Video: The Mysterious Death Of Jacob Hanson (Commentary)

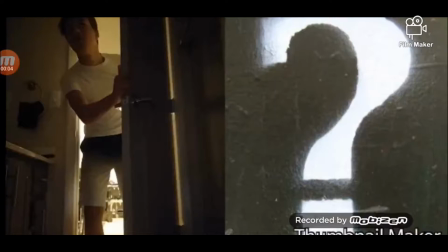okay we are rolling hey everyone this is Petch Productions here and so this is my first commentary video over one of my short films like I said before I will be making commentaries for some of my short films it's basically where I talk over the movie you know talk about some of the
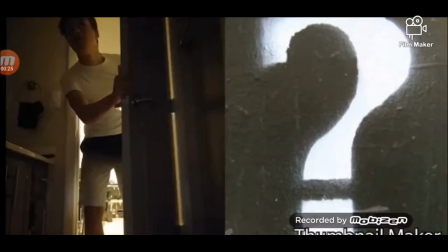things that go on in it some of the meanings behind it what it was like during production for the film things like that so uh as you can see this is the mysterious death of jacob hansen i'm not gonna make a commentary for every movie that i make but i'm gonna make a
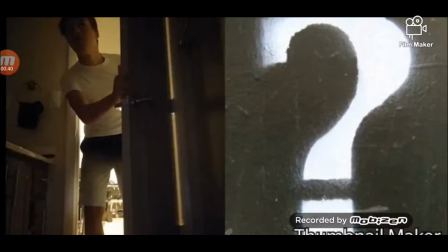few for a couple of them i hope you guys don't mind me i'm talking a little bit lower in tone right now because it's late at night and i don't want to wait you know my parents up and stuff so i'm talking a little bit lower in tone so i hope you guys can still hear me um so but yeah so this is my first commentary video
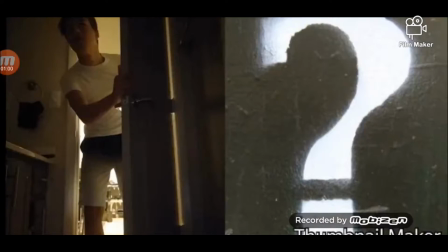uh i know it's not it might be a little bit different in the future you know i don't really want to show my face because that's not really that important as long as you can hear me and the volume's off on the movie so you can't hear the volume of the film um so yeah but if you want to
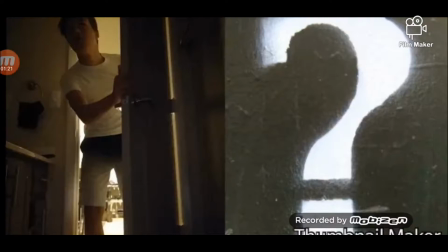go check out the mysterious death of jacob hansen if you have not seen it already you can go ahead and back out of this video and actually go watch the movie i'll put a link to the description i'll put a i'm sorry it's late guys come on i'll put a link to this video in the description um
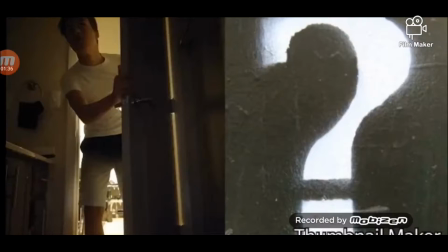anyway so without further ado let's go ahead and begin the commentary of this
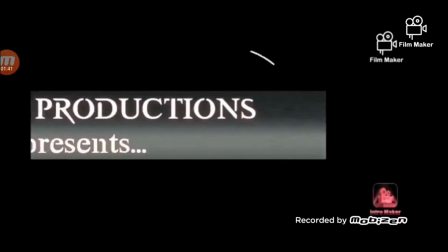movie so let's go ahead and start all right so the patch production's logo
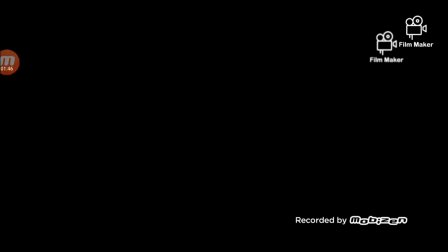the mysterious death of jacob handsome all
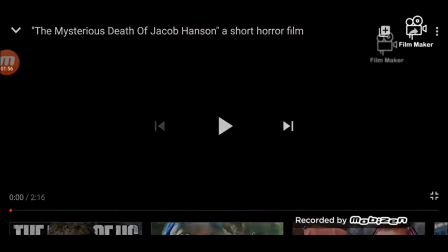right so the movie uh see hold on hold on lucky i got my dog freaking out on me right now okay so uh
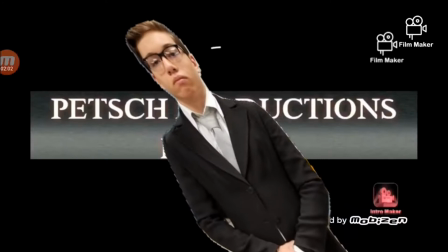we obviously have the logo that comes up that i had to create because i edited this movie on my own this was the
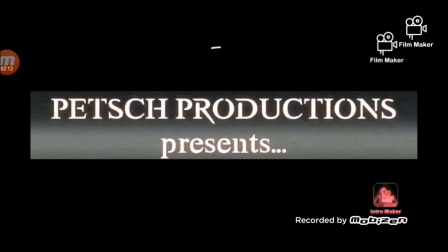first patch production film so it's got a lot of nostalgia to it uh so here's the logo i tried to keep i tried to keep it dark looking because it's horror film and uh as you can tell if you watch the video with the volume the actual um the noise that in the
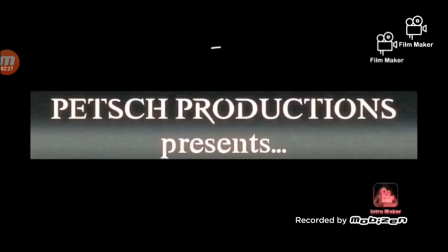patch productions presents like right here the uh actual noise that plays is actually kind of scary because this film is a horror movie but it is also a mystery film as well it's about 50 percent horror 50 percent mystery so the page i'm sorry guys i got my dog lucky trying to get
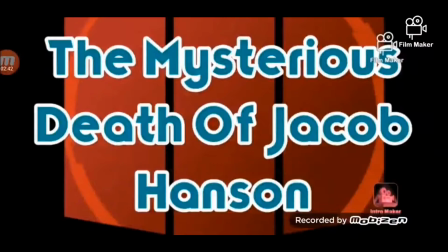attention hold on buddy hold on all right so that's the logo and then the mysterious at the jacob hansen i really didn't think of how the logo was going to look for the title of the film uh i know it doesn't really look that dark maybe the background red colors but the uh
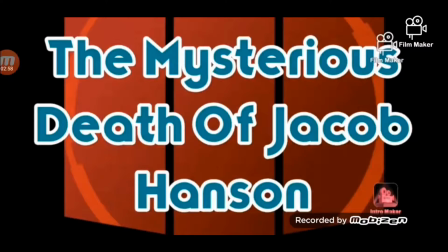the letters and the color and the letters the blue it doesn't really look that horror aspect like uh the background
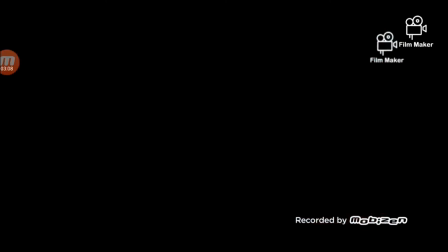does a little bit it's not really that dark but like i said i wasn't really thinking speaking much into how the title went okay
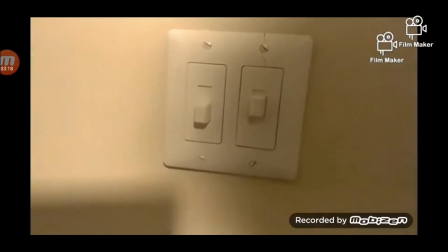so here's jacob hansen coming out of the bathroom he obviously is already taking he's taking a shower uh his parents aren't home
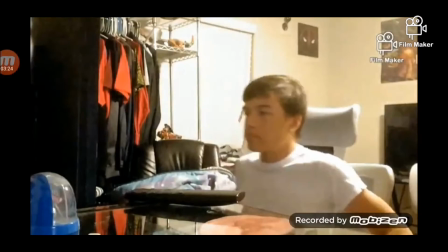he turns on the light in his bedroom and he goes to sit to uh you know watch tv because he's he's just chilling